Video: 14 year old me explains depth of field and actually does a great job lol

Today I'm gonna show you how you can take your videos to the next level using shallow depth of field.
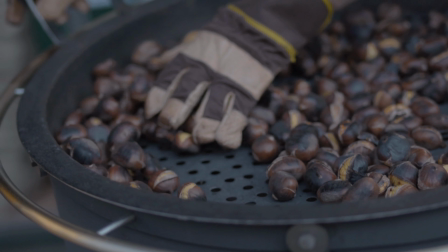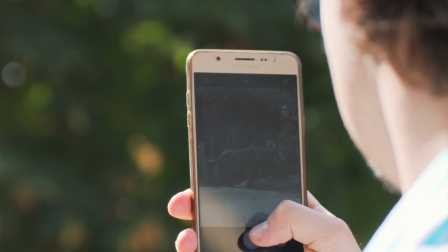What is shallow depth of field, you might ask yourself? Well, the definition of depth of field is the distance between the nearest and the furthest object that appears to be sharp in an image.
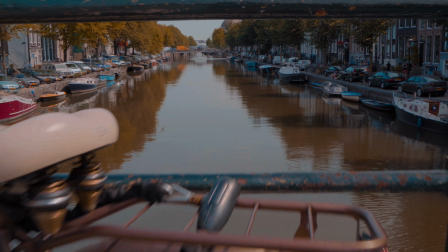0:30 So when you have a deep depth of field, a lot of things are gonna be in focus.
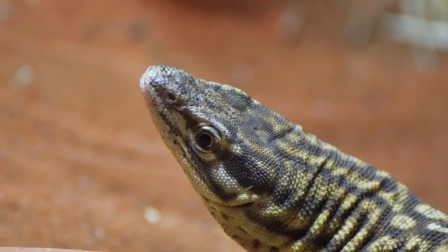0:35 Whereas when you have a shallow depth of field, just a few things are going to be in focus.
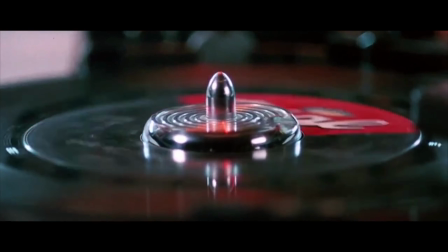0:40 If you watch a lot of movies or YouTube videos,
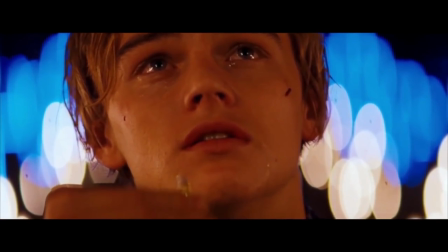0:43 chances are you're gonna see clips where only the main subject or a part of the main subject is in focus.
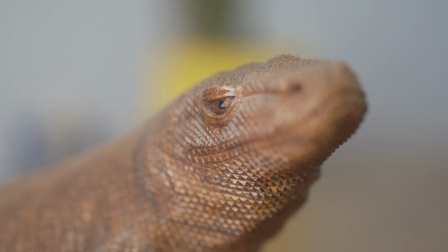0:50 Using shallow depth of field in your videos will not only make them look sharper and create depth,
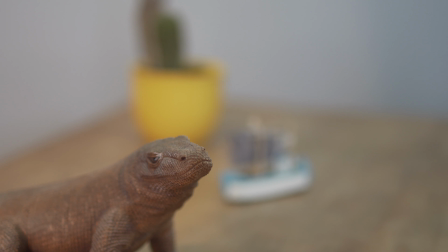0:55 it will also give you the freedom to decide what you want your viewers to look at. Because when there's only one subject in focus, that's the subject that they are going to look at.
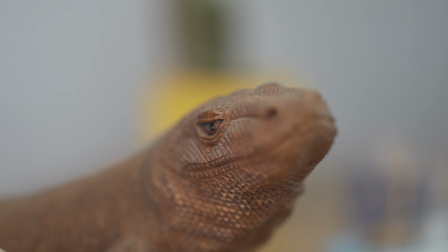1:07 And by using shallow depth of field to blur out all the other subjects, you don't even give them a choice what to look at. So now that we know what shallow depth of field is, how do we achieve it? One thing that determines how shallow your depth of field is the size of your sensor. Basically, the bigger your sensor, the shallower your depth of field. So if you can choose between, let's say, an APS-C camera and a full frame camera, they both have the same stats, they both cost the same price, and you really want that nice shallow depth of field, you should probably go for full frame. But let's say you already have a camera and can't change the size of your sensor. Don't worry, because there are other criteria that are going to influence your depth of field way more.
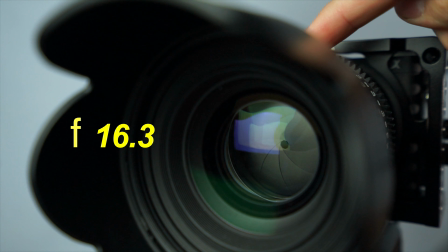1:53 The first one of them is your aperture. The more open your aperture is, so the lower your f-stop is, the shallower your depth of field is going to be.
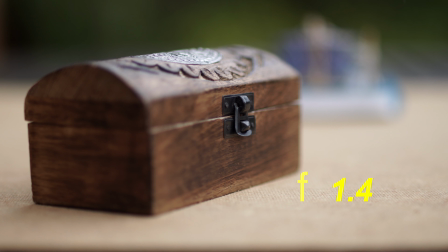2:01 This shot, for example, was shot at f1.4, which makes the chest really stand out and we don't really see anything in the background.
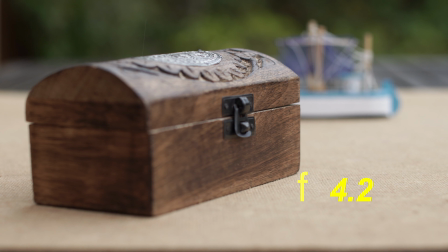2:09 Whereas when we close the aperture, the boat in the background becomes more visible,
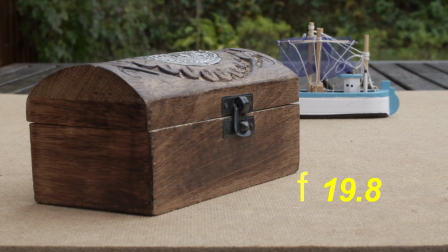2:14 and as we close the aperture even more, both the chest and the boat are in focus.
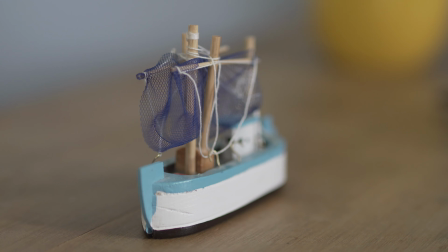2:19 But keep in mind that when changing the aperture, you're also changing the exposure, so you might end up with an underexposed or overexposed image. The second thing that will influence your depth of field is the distance from your camera to the subject.
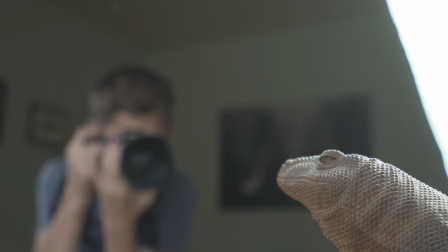2:33 The closer you are to your subject, the shallower your depth of field is going to be, and the further away you are from your subject, the deeper your depth of field is going to be. The third thing that will affect your depth of field is your focal length. The longer your focal length, the shallower your depth of field, and the shorter your focal length, the deeper your depth of field. So with a wide angle lens like the 16 to 35mm, you're gonna get a pretty deep depth of field. Whereas with a telephoto lens like this 70 to 300mm, you're gonna get a pretty shallow depth of field. Which means with this lens there's gonna be a lot of things in focus, whereas with this lens there's gonna be only a few things in focus. To really show you this, I've got some examples right here. All of these clips were shot with the exact same settings at f5.6, and I tried to get around the same framing.
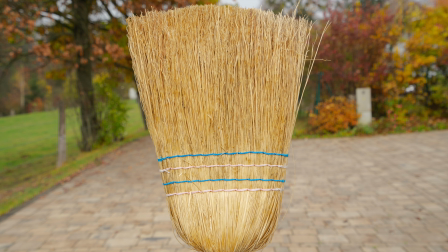3:31 Here we have 16mm, 24mm, 35mm, 50mm, 70mm,
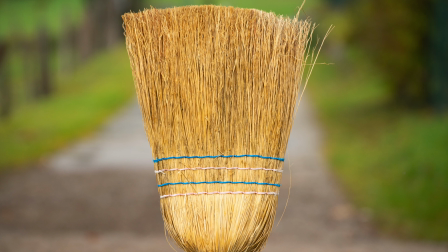3:40 150mm, and last but not least 300mm.
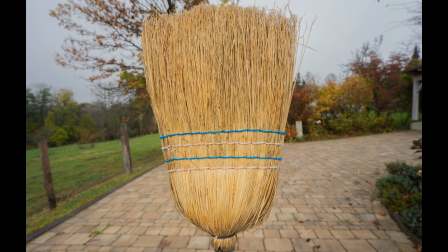3:44 If we now compare the shot at 16mm with the shot at 300mm, you can really see a significant difference. And last but not least, we have the angle you point your camera at something with. The best demonstration for this would probably be to just lay a book on a table.
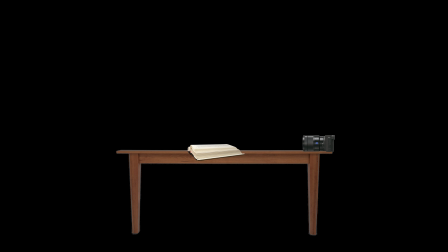4:01 Basically, when you focus on something, you don't focus on a point, you focus on a plane.